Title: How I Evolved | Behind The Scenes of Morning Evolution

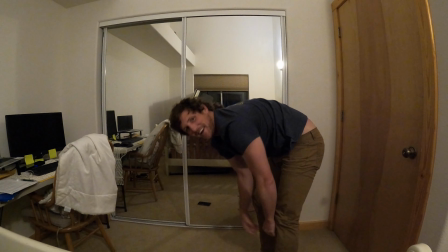253s
It's hard to be in place.
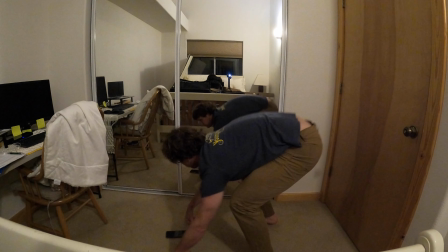255s
I'd be like really into it and I'd be sweating and really like tired and then I would catch it like look at myself in the mirror and just like kind of realize what I was doing. Like oh this is silly. This is kind of a fun thing to do. If you ever need to pick up your spirits I would just try walking like an ape. So I looked up the stages of human evolution and they were generally around five. Some charts had slightly different ones but the ones that I settled on were Diropithecus, Homo habilis, Homo erectus,
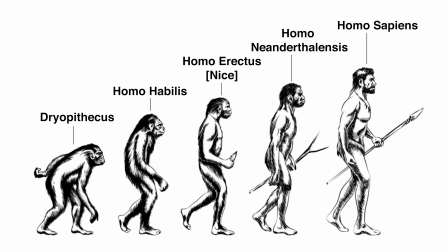286s
Homo neanderthalus, and Homo sapien which you are one of. Then I picked a morning activity that I do in my morning routine and corresponded to those stages. So it's waking up, eating, drinking coffee, brushing teeth, slash showering and then finally like dressed and ready for the day.
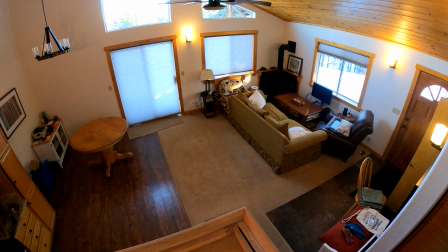304s
The next thing you need to do was set up my shot.
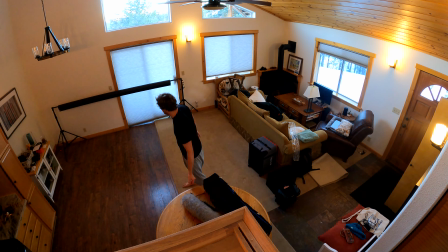306s
So I moved all the furniture in our living room in our kitchen and set up a big black seamless piece of paper and then I tested out a few different lighting setups.
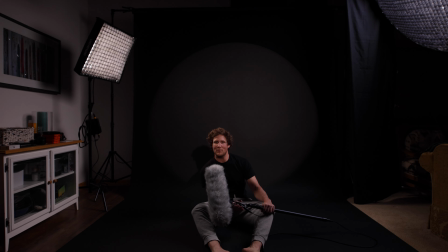315s
So I found one that I was relatively happy with. Working with a pretty limited space here in our kitchen slash living room. It's not like the biggest apartment here. To make the cuts work I knew it was going to be challenging but I needed everything to be fixed once it was ready. So camera very stationary lights nothing moving and then i also needed to be in the same spot of each motion for each
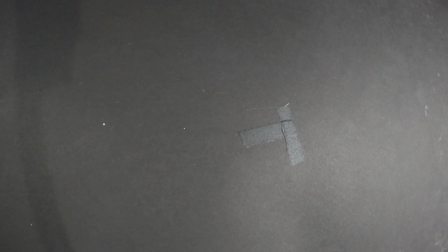338s
stage of evolution so one thing i did was put a piece of gaff tape so it helped me stay kind of in the same spot of the frame walking in place
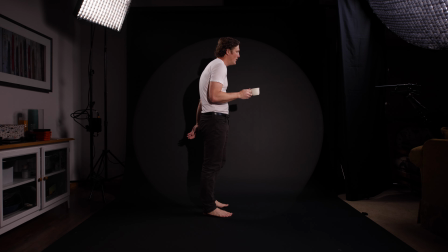346s
i would think that i was in the same spot but i'd be my eye line was above you know looking straight ahead i'd be like walking in place and i'd look down and i would have walked like three feet ahead the other thing that was tough was walking at the same tempo. So I actually picked out a song and played it the whole time when I was walking. The song was Very Disco by Daft Punk.
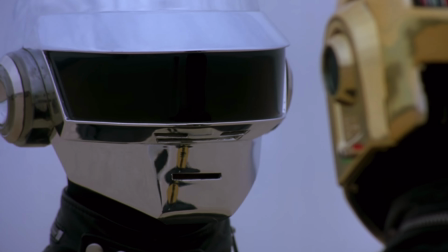366s
It's a good song. I loved it for the first 150 times it played while I was recording. My Spotify wrapped at the end of the year is going to be definitely that song. It's in 4-4 time and it's a very steady downbeat, which makes it kind of easy to keep the same tempo to. It's also 107 beats per minute, which is kind of slower than a lot of those other EDM songs that have that kind of downbeat. So I felt like it was a good pacing for me. Showtime, here we go.
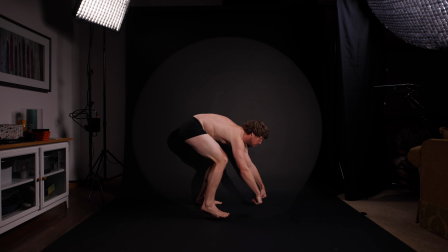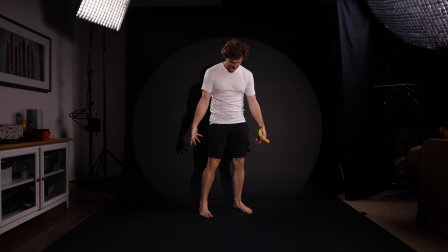402s
We've made it to our second stage. This is our second evolved look of the morning.
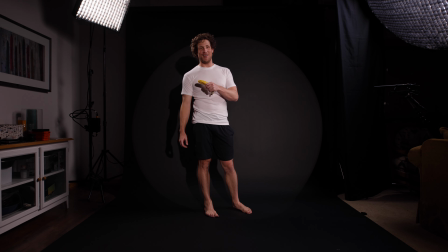406s
Instead of being on all fours, which was a lot harder than I thought it was gonna be, it'll be more of just a hunched over, hunched over Neanderthal with a banana. I feel like this is like a pro peeled banana, Donkey Kong would be pumped on this thing.
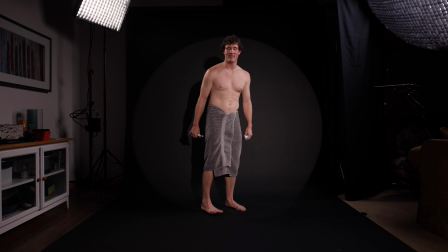423s
I'm a toothpaste, a toothbrush. Next scene is going from a little more knuckle-draggy just hunched over.
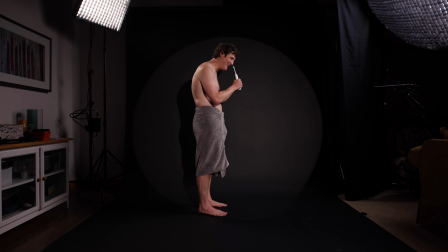432s
Hopefully to match cut with that banana eating is what we're trying to time here.
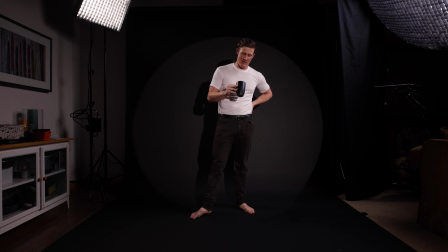440s
We've made it to the next stage, which is the one where I finally get to wear pants.
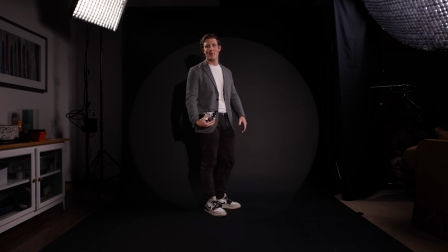450s
Okay, we are in our last setup for this video. Overall, this has been pretty exhausting. Hunching over like an ape for what I've been filming for around four hours, almost four hours, three and a half, four hours now.
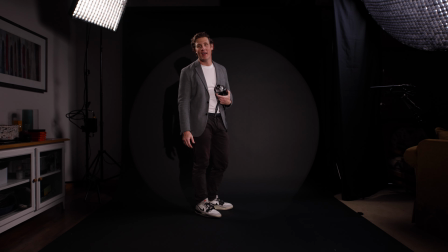464s
Oh, man, that's going to wipe me out. So we'll get a few more and then throw it in the computer and see how we did.
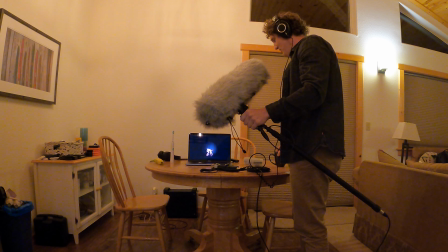472s
So what I'm doing now is actually I'm recording sounds
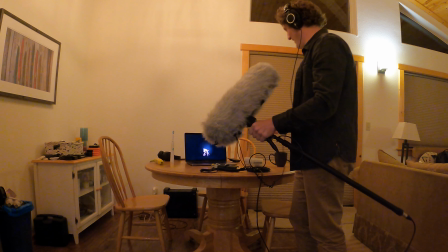476s
that could be fun to play up this little character of Ape Ryan evolving.
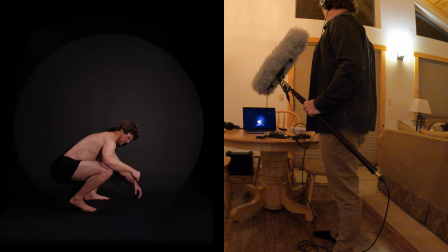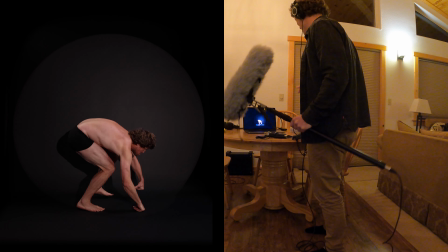491s
Pretty good one.